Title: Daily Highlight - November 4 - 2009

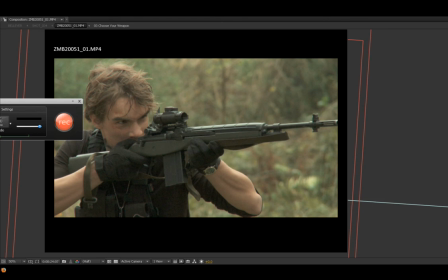(0:00)
Good evening. Okay, this is Elliott Montello, the Special Effects Supervisor from Zombies from the Moors, here with you tonight, and I'm just going to show you what I've been working on.
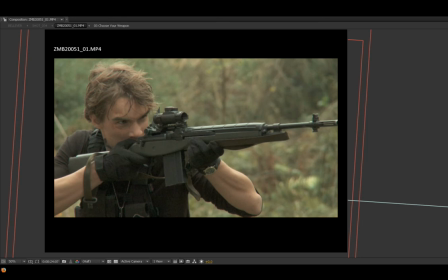(0:12)
We've been getting a lot of questions about the software that we use, and I thought I would tell you tonight that I use Adobe After Effects CS4 Suite. And in this is After Effects, this is what I do my main bulk of compositing in, and yeah, here we go.
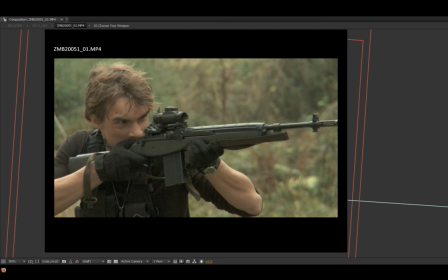(0:29)
Right, so this is Scott, also known as the Frenchman. No, he's known as Nickel. Okay, so in the film, in this specific part,
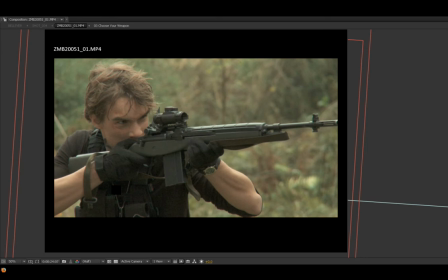(0:44)
we're in the forest of Bellevue, and he's shooting lots of zombies and all sort of stuff like that. And in this specific scene, it's shot in slow motion. Now, none of the guns work; they're all replicas, and none of the parts move on them either.
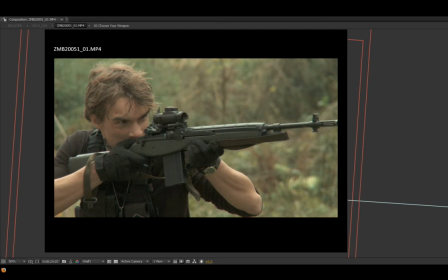(1:01)
So, to make it more realistic, I had to do this. In Photoshop, I rendered out this shot, this little frame right here, and I cut out this part of the gun, the bolt, because in real life this moves back.
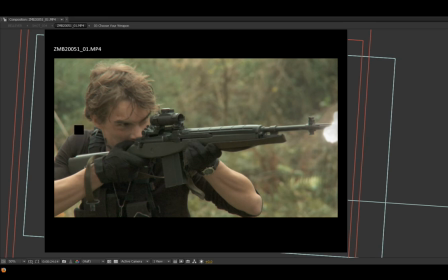(1:18)
There's a little hole here, and the bullet flies out. Right. So as he shoots, I rendered out 6 frames, I think it was, and I moved it back and forwards, and I animated each one of them so that the bolt moves backwards.
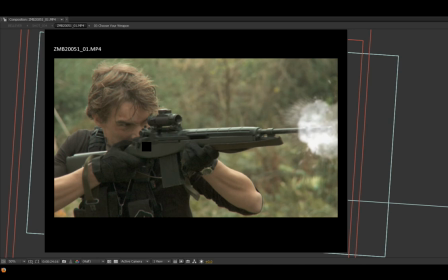(1:34)
And once I'd cut it out and done all that sort of good stuff, I put it back into After Effects. I made a proxy render, which is a small video render of it, and I aligned it back to the gun, and I added motion blur so that when it moves back, it looks like it's going fast.
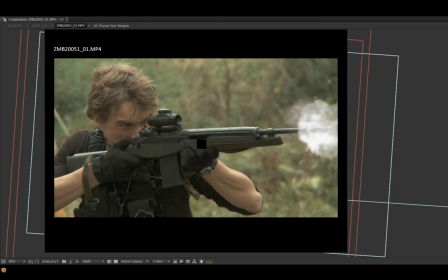(1:53)
I made a little black hole here so that basically what happens is the shell goes ping and pings out, and you can see it flying across there, just glinting in the sunlight. As this moves back, I added a stock piece of footage here for the smoke that comes out,
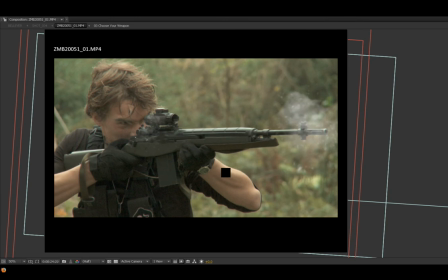(2:12)
and the same with the front of the gun there as he shoots. You know, a nice bit of stock footage there. And also, because when you add some of these onto a mode called screen to get rid of the black around the outside, they become really blocky white.
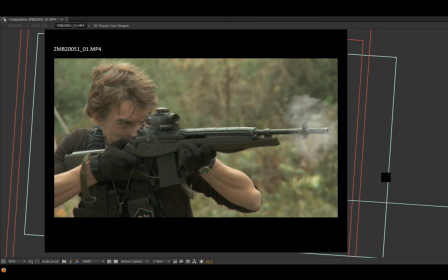(2:28)
So what I had to do was use fractal noise and basically use that as an adjustment layer on top of this bit of stock footage, and use it as a luma map to create sort of a more generic smoky look to it,
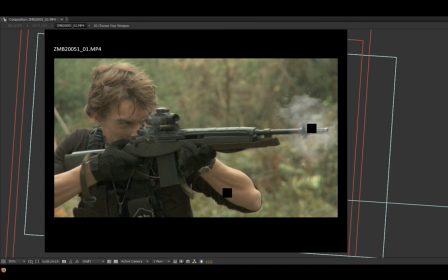(2:44)
with the particles coming off there and stuff like that. So that's one shot, just douche.
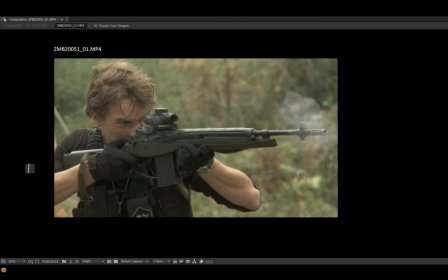(2:49)
There, coming off, and I'll move on to this next one quickly, which is Shaz, right here.
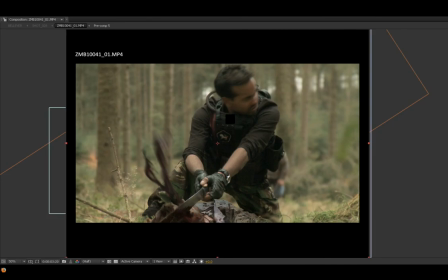(2:55)
And for this part here, it's Shaz being really kick-ass with his machete, slicing it into Jake Meeker's head right here. Lots of blood comes out, just straight out there. Quite gory. It's pretty good.
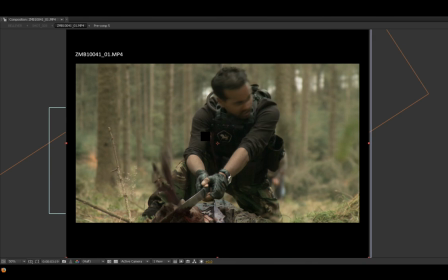(3:14)
But when we shot this scene, it was quite hard because Jake wasn't actually there. There we go. That was the scene raw. And what I had to do, Shaz basically put his machete into this stump of wood.
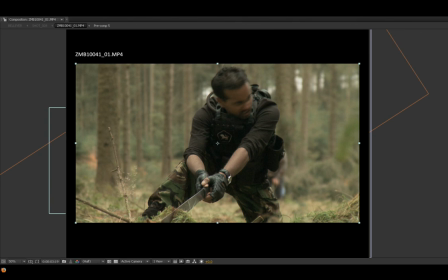(3:32)
Then we got a clean plate of it, and then just literally a plate of Jake on his own, laying there. And what I do is in After Effects, I cut him out, put him there, and then took this scene into Photoshop once again.
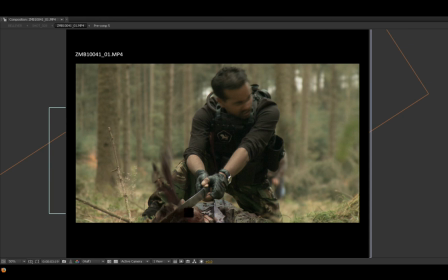(3:48)
Very handy tool, and I rotoscoped around the blade, added lots of blood and stuff like that, and yeah, put him right on top. Added some stock that we filmed in front of the green screen.